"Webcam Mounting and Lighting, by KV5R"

You can make it twice as large, or 30 by 40 inches, by taping 2 foam core sheets together, and that would get the lights out of your glasses.
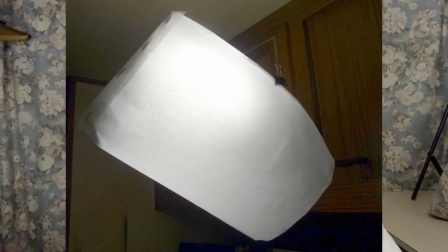(4:23)
This is my main office light that I use all the time. It's a 45-watt Alzo digital with a piece of baker's parchment wrapped around it as a diffuser. The parchment is whiter and a lot more translucent than paper. But as you'll see later, it's not so good for a webcam video. It puts a shine on my head and shadows on my face. Here's another idea I tried for fill lighting.
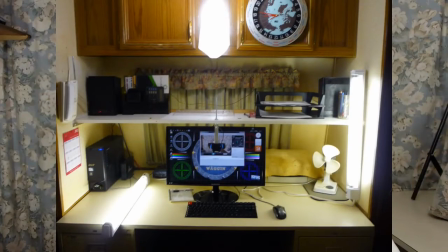(4:50)
Get 2 24-inch fluorescent lights at Walmart. They're under $10 each. And you can either mount them or just leave them loose and move them around to get that key light, fill light effect. And unlike the LEDs, I can move them around and get them out of my glasses. Okay, so now let's see how my fill lighting looks. I'll move some things around and do some comparisons and show you the difference.
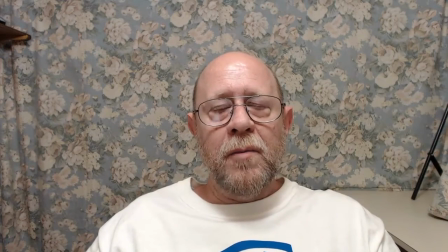(5:16)
Okay, here I am with just the overhead light.
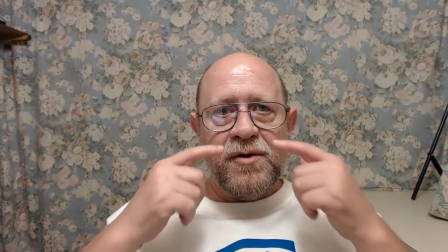(5:19)
You'll notice the shine and the shadows under here and under here.
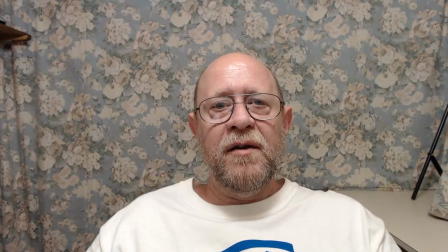(5:29)
Now let's fire up the LED panel and see how that looks.
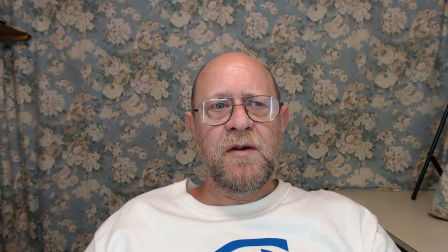(5:35)
Now look, no more shadows, and I can barely see the screen. And the lighting is too flat, no key and fill effect. But the worst problem, all the reflection in the glasses. Okay, so now let's try the fluorescence.
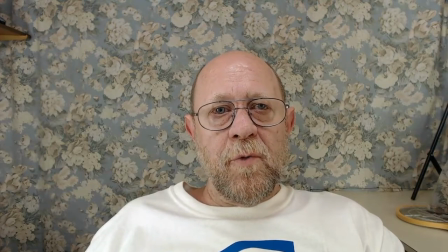(5:55)
Okay, now I'm using the two fluorescents and have one closer and one further away with some paper over it to get that key and fill effect.
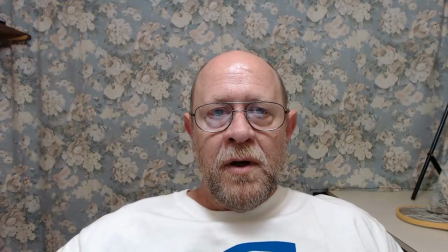(6:04)
Okay, now I'm back just with the overhead light, and if I turn on the uncovered fluorescent to my right,
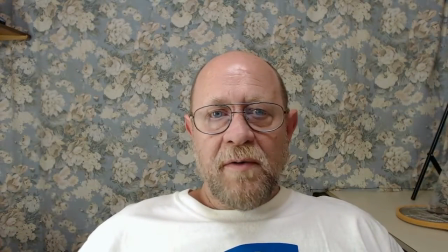(6:15)
you can see that I've got just a little shadow right in here.
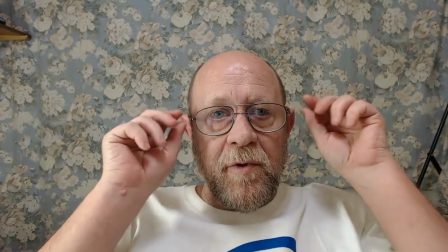(6:20)
That's caused by the lens of the glasses. It's a refraction effect. Can't really get rid of that.
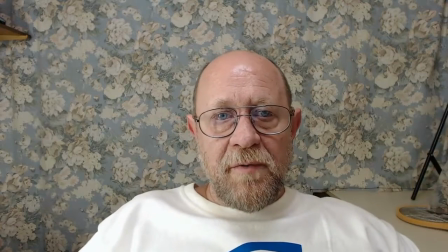(6:27)
And then this side over here needs a little fill light, so I'll turn on the one with the paper over it.
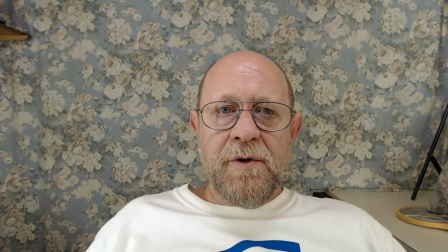(6:35)
So now you can see how that works. Also, you may notice that you can't really see too much computer screen in the glasses because with this much light the camera dims down and it's just not seeing the little bit of light that's coming from the computer screen.
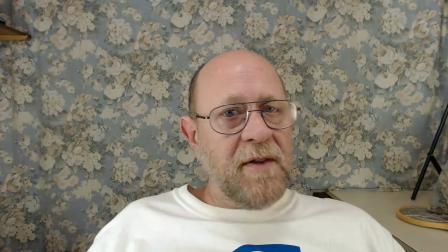(6:53)
Also, the lights are far enough to my side that I have to turn a good ways before you start to see them. And if I just stay looking at the camera, no more glare in the glasses. And I may move these lights around some more and try a few other things. But that's the general idea.
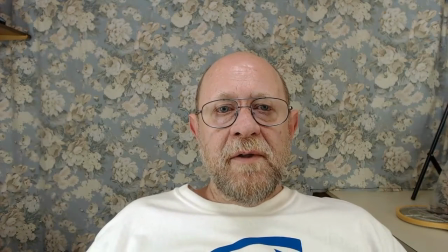(7:11)
If you have a diffuse light above your computer, then you add a couple of fluorescents to the sides to kind of fill it in.
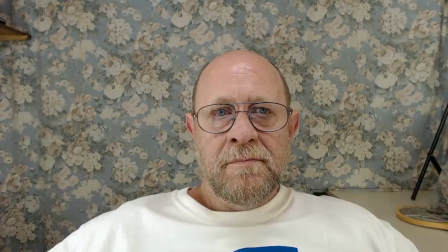(7:22)
You can see the difference. It gets rid of most of those shadows. So there you have it. I hope you enjoyed my little experiments, and maybe it'll give you some good ideas to try with your webcam. I have an article about this on my website, KV5R.com, in the stabilizer section, along with several other articles about homemade camera stabilizers and other accessories, homemade antennas, homemade soap, homemade bread, and a bunch of other stuff. So please see my site and my YouTube channel, Wagon One. Hope to see you there. Thanks for watching.